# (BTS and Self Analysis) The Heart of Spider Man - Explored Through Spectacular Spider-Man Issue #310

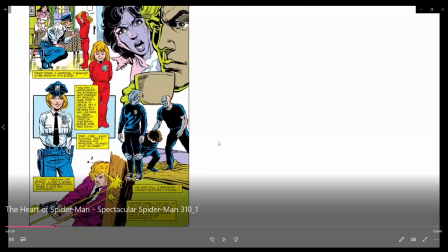i i think that's great about comics as well is they use a lot of white and like a lot of their like side stuff is also white so i just use a white background in order
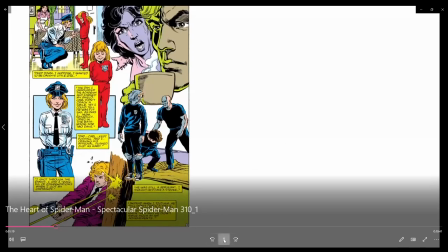to kind of make it kind of help was making things a little bit more visual like right
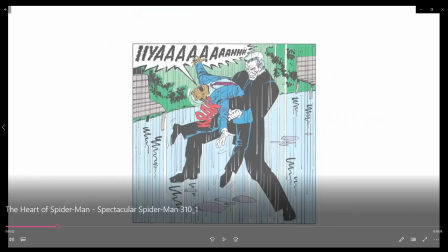it's like obviously that was just a single panel there's a single panel uh and there is like a bunch of other panels around them and like in that whole page but because it's white i can utilize the white background to kind of make it look pretty very like you know not awkward and just looks kind of natural on the screen yeah
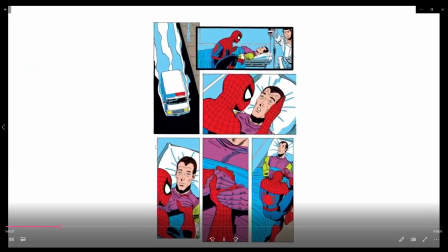i mean see white everywhere i
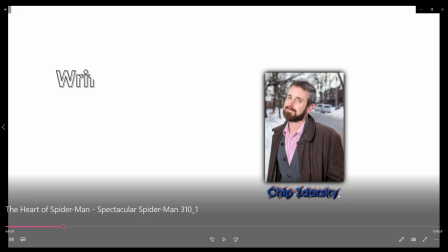mean i like this effect a lot this was cool i don't even remember exactly how i did it i'll have to go look but it is cool i think it's like i don't think i change it it just
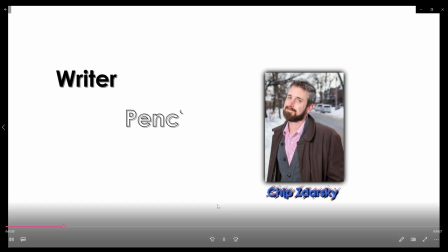looks cool i just would love how to figure out how to replicate that a little bit more i butchered his name
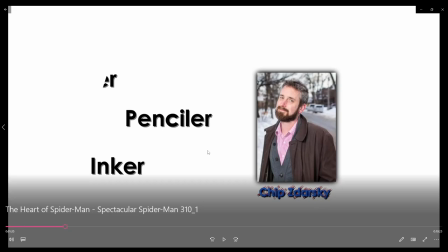sorry it's chips zardski zardski all right like i forgot the d i fixed it later when i say his name again later this was also kind of cool like uh where the
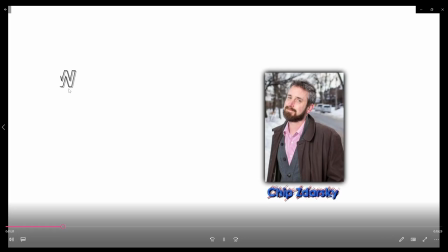the text just comes in the side it just kind of writes itself
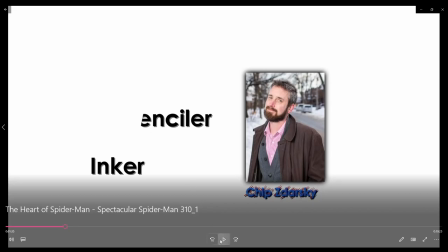i also like that we're just gonna like it's wiped from the screen it's cool
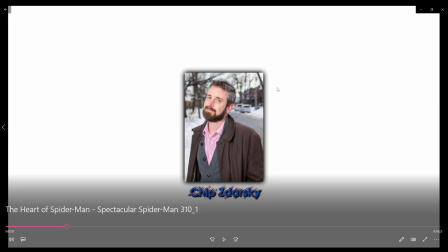i think for this section in particular i didn't really have a great idea of because i didn't really have much to work on in terms
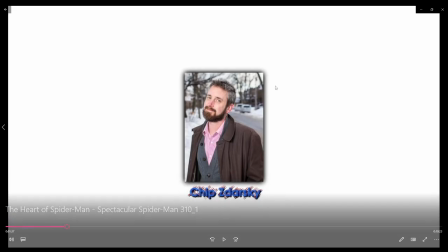of like images that i had so i kind of like was making things
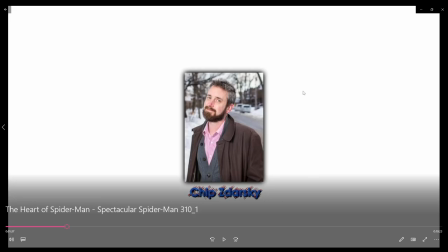up and and like just a weird trying to be like dynamic was whatever
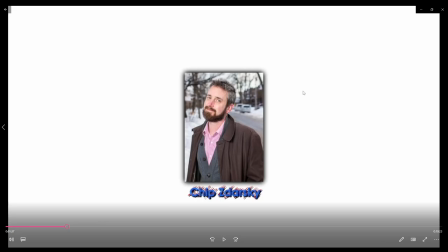popped in my head a little bit to kind of show what i was talking about in like a very basic
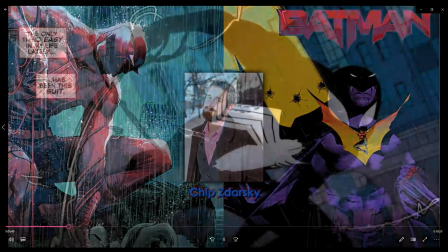simple format so like i can do this because he's working on those and i can show this
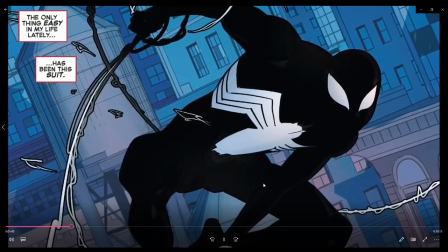uh which was you know spider shadow and then life story gets to
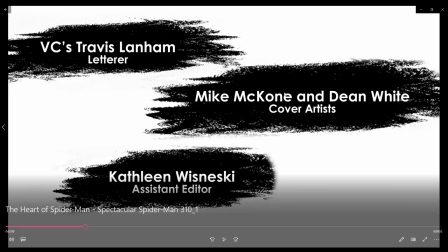yoink on this i i've been trying to figure out how to do like this kind of highlighter look and this is kind of why it looks like this which is like a little more pencil eraser shavings i think i think what it is here
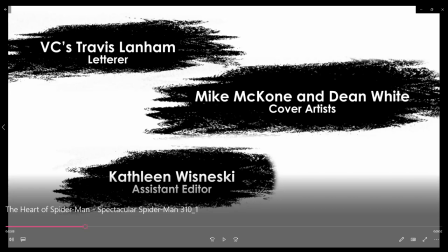oh but i've been trying to figure out how to do the highlight because it's like if you ever watched like one of those like uh vlogs videos
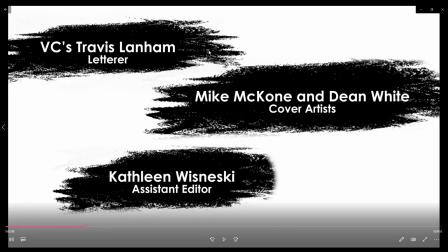where there's this very particular legend uh legends of ocarina of time video that i really love and it's like pretty big inspiration for me kind
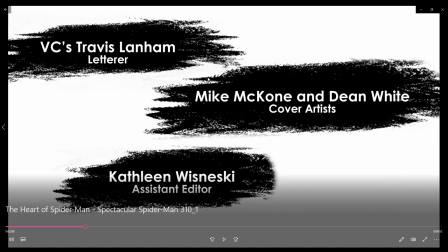of does i think a similar thing with how it like i don't know if it highlights text in it i think it does um it's just the way it does that it looks really cool but it looks like i think textured i did the texture of the highlighting that i it's just hard for me to figure
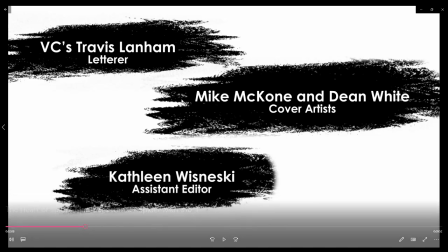out exactly but i don't even know if there is a texture because i think i explore i explore or i utilize that kind of
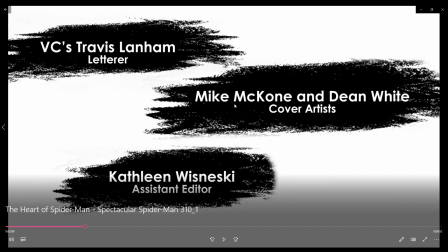highlight feature one time during this video
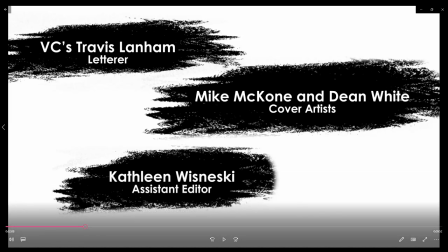for almost no reason because i think i was going to do it more and then i only did the one time and then it
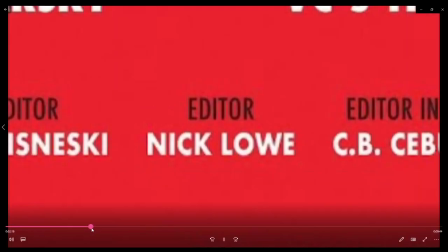was just a thing and i got lazy here i was like i don't want to do these people's names man nick lowe was i think got pretty lambasted recently online for copyright related reasons but you know i'm
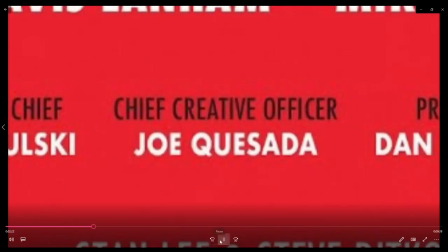not a big fan of copyright which is why i'm trying to be figured out which is one it's like why my videos are i think in the creative commons at least i try to set it as that and like and really any video i ever upload is like pretty much free public use at least as far as i'm able to control it like
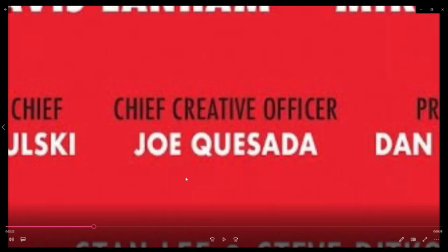if you want to like utilize if you want to upload the full video honestly i i don't you know as long as you just like maybe send